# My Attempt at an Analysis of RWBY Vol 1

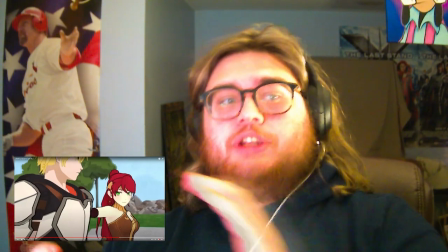each shot composition followed into another shot composition gives like another
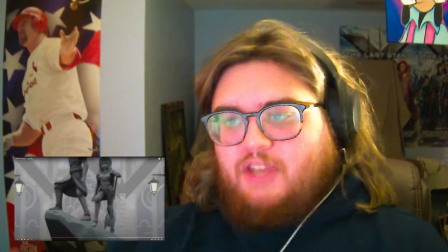meaning so like we're seeing the statue we're seeing these warriors that you can look
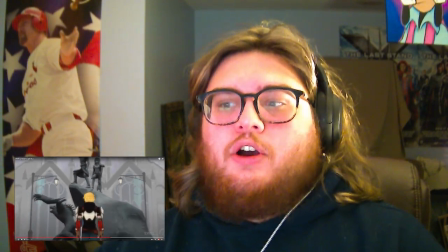up to but that means that they're also like we see him looking up
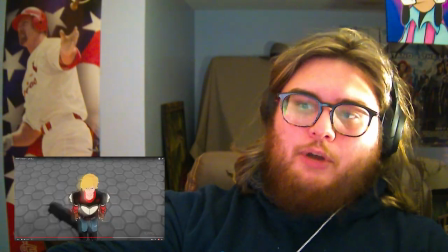to them like this is hopeful but now we're seeing their perspective as you are
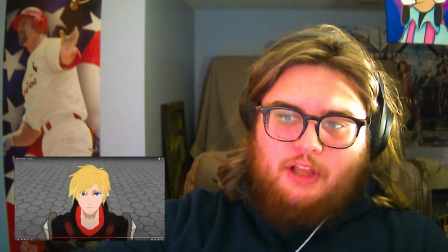not one of us and slowly rising up until he gets there and
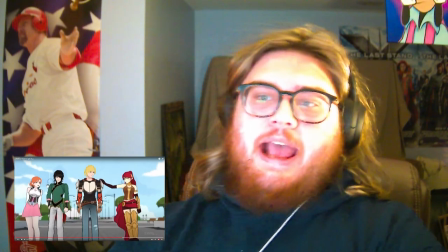now they're like on equal footing and as a team it's an up angle
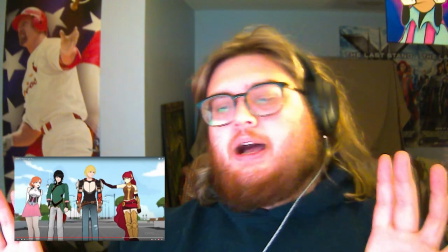which is supposed to be giving them um a sense of like
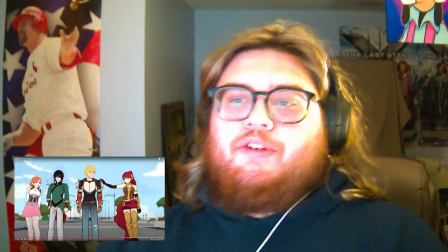gravitas so it's like as a team they will be working very well together and be
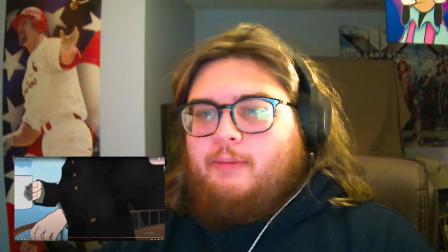very strong together and then they look up at the man who's looking down on everyone the man with the fucking plan, Ozma.
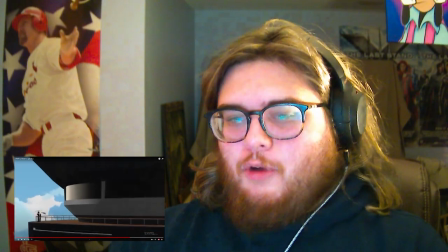With good luck.
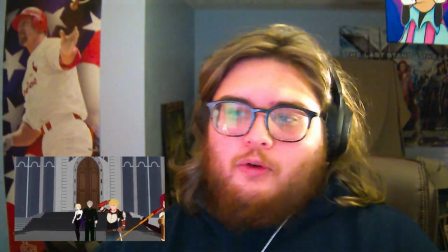And now we're getting all the insignias which I think are just cool. And all the characters going into that with...
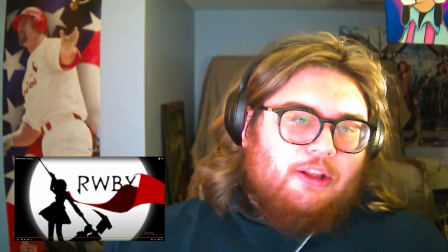This is just ultimately a something cool to look at.
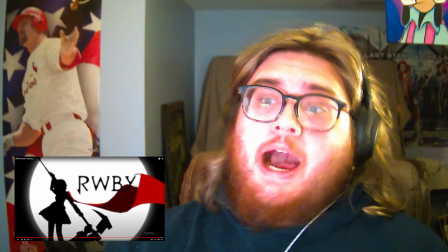Um, if they wanted a title card and like damn god a title card that works um
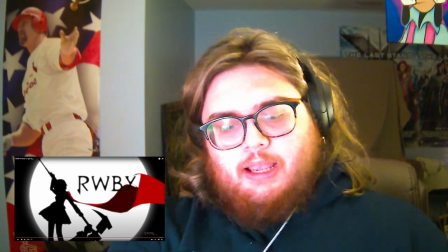but ultimately i think what i think what this first volume
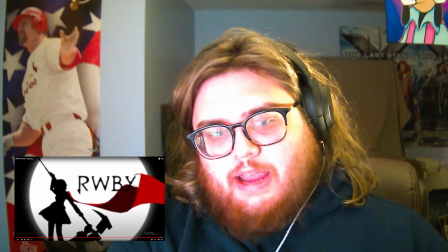was about was growth into oneself and every character needing to be
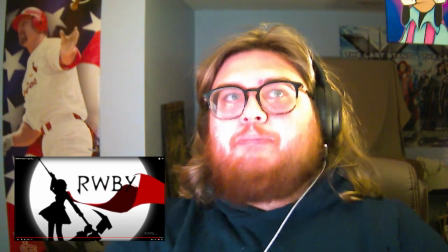a little bit not be a little bit better but like start their journey like
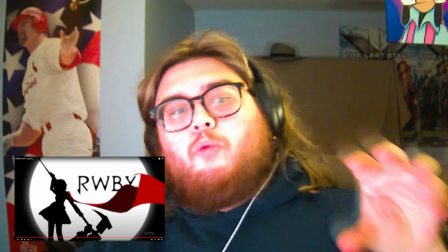i think what they wanted to accomplish ultimately was this is our world this is what's cool about our world and that's why the fights are so
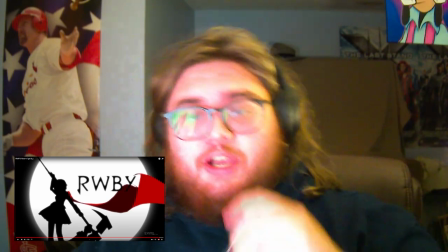dopely done and then because you can't just be like okay this is what we could do
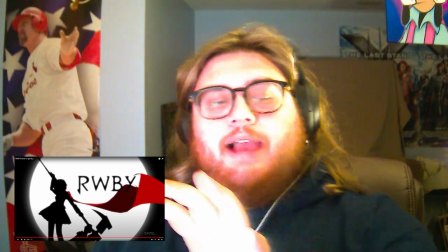that's kind of what the trailers were for now we have to say well what's our story gonna be and
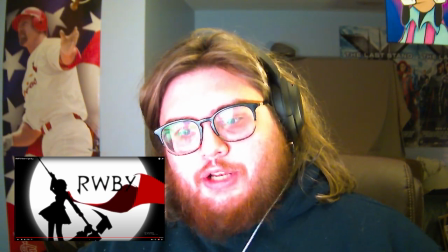for ruby and john i think it's very much coming into their own as leaders at
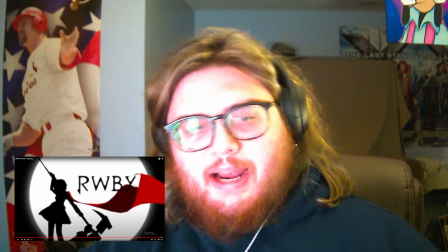least in the beginning to learn that everything's not about them and it's it's they have to do things
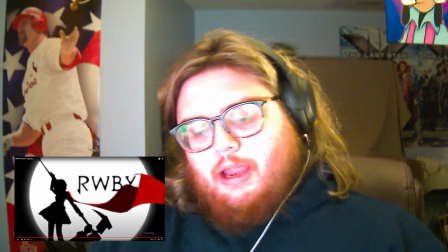for other people which is outright said by Ruby to Joan and John fuck dude get better you can do this
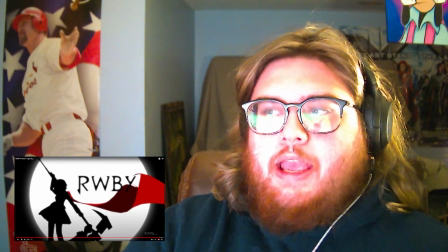um I think Weiss and Blake had not
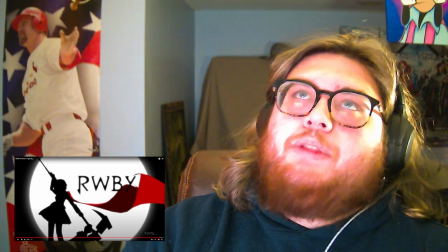Blake not Weiss and Blake I think Weiss and Blake had similar arcs
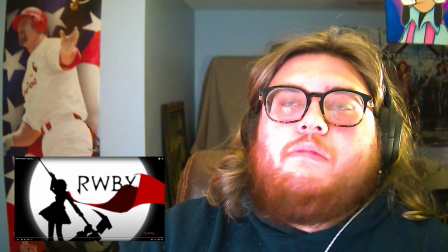on very different sides of the same coin in a way so like
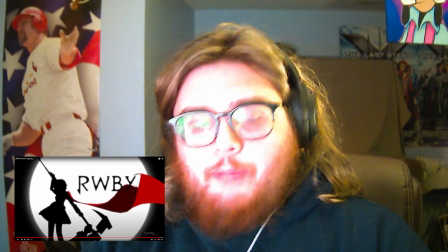give me one second here um i'm like breaking off of how i how i'm thinking about wanting to do this but like what i
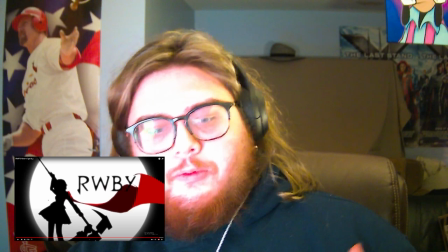mean is i think weiss and blake was learning how to not follow in a way but like
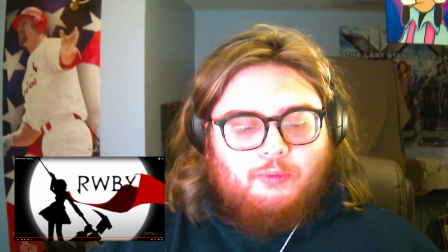weiss obviously as we know in the beginning thinks that she could be cap captain leader are leading the squad
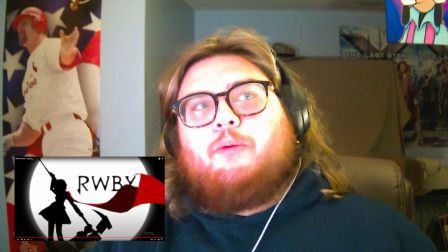and Blake has leaves at one point so both of them you have one that is
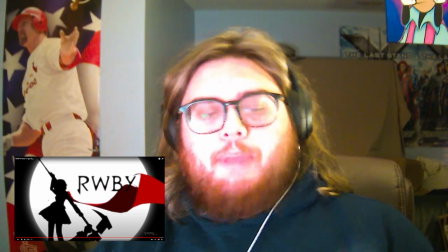subversive and you have the other one which is abandonment in a way and
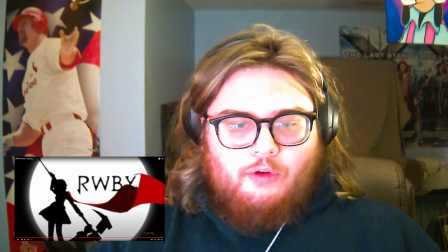um we'll get into that probably
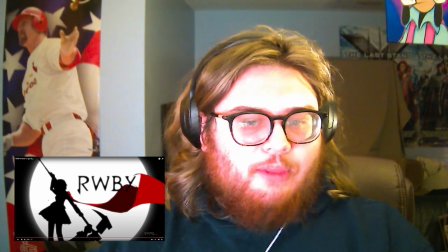in a little bit I'm just trying to give you guys the lowdown of how I'm thinking of going about it at first all right let me get to the next part and we'll see
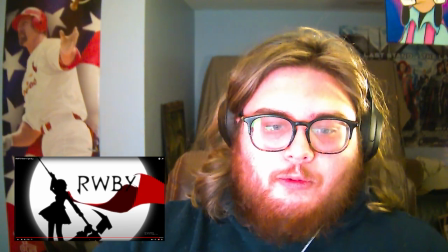where we're going
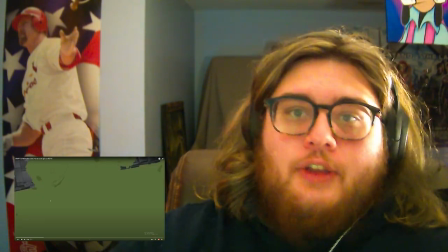hi everyone so we're back
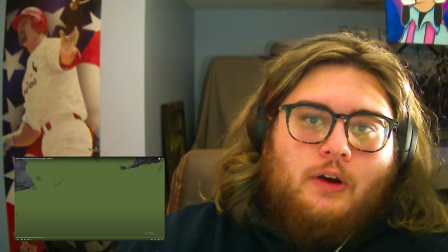this time the first thing i wanted to go over was the death stalker and giant nevermore fight um
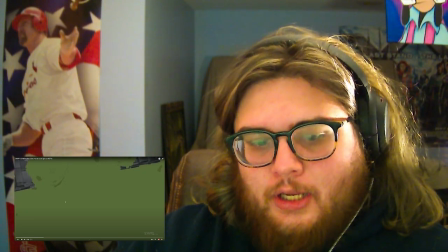just because i think as everyone said that's the buy-in point for the
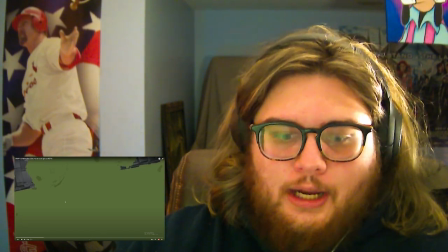show but it's not just the buy-in point i think it also does serve as setting
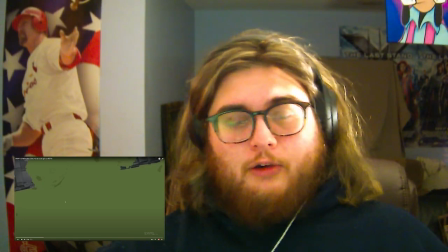up the group dynamics and what we're going to see branching out and um
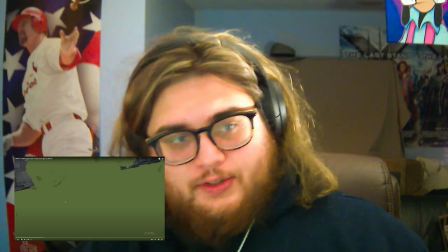how I feel about this going forward is you have your opening theme that you watch every single episode and that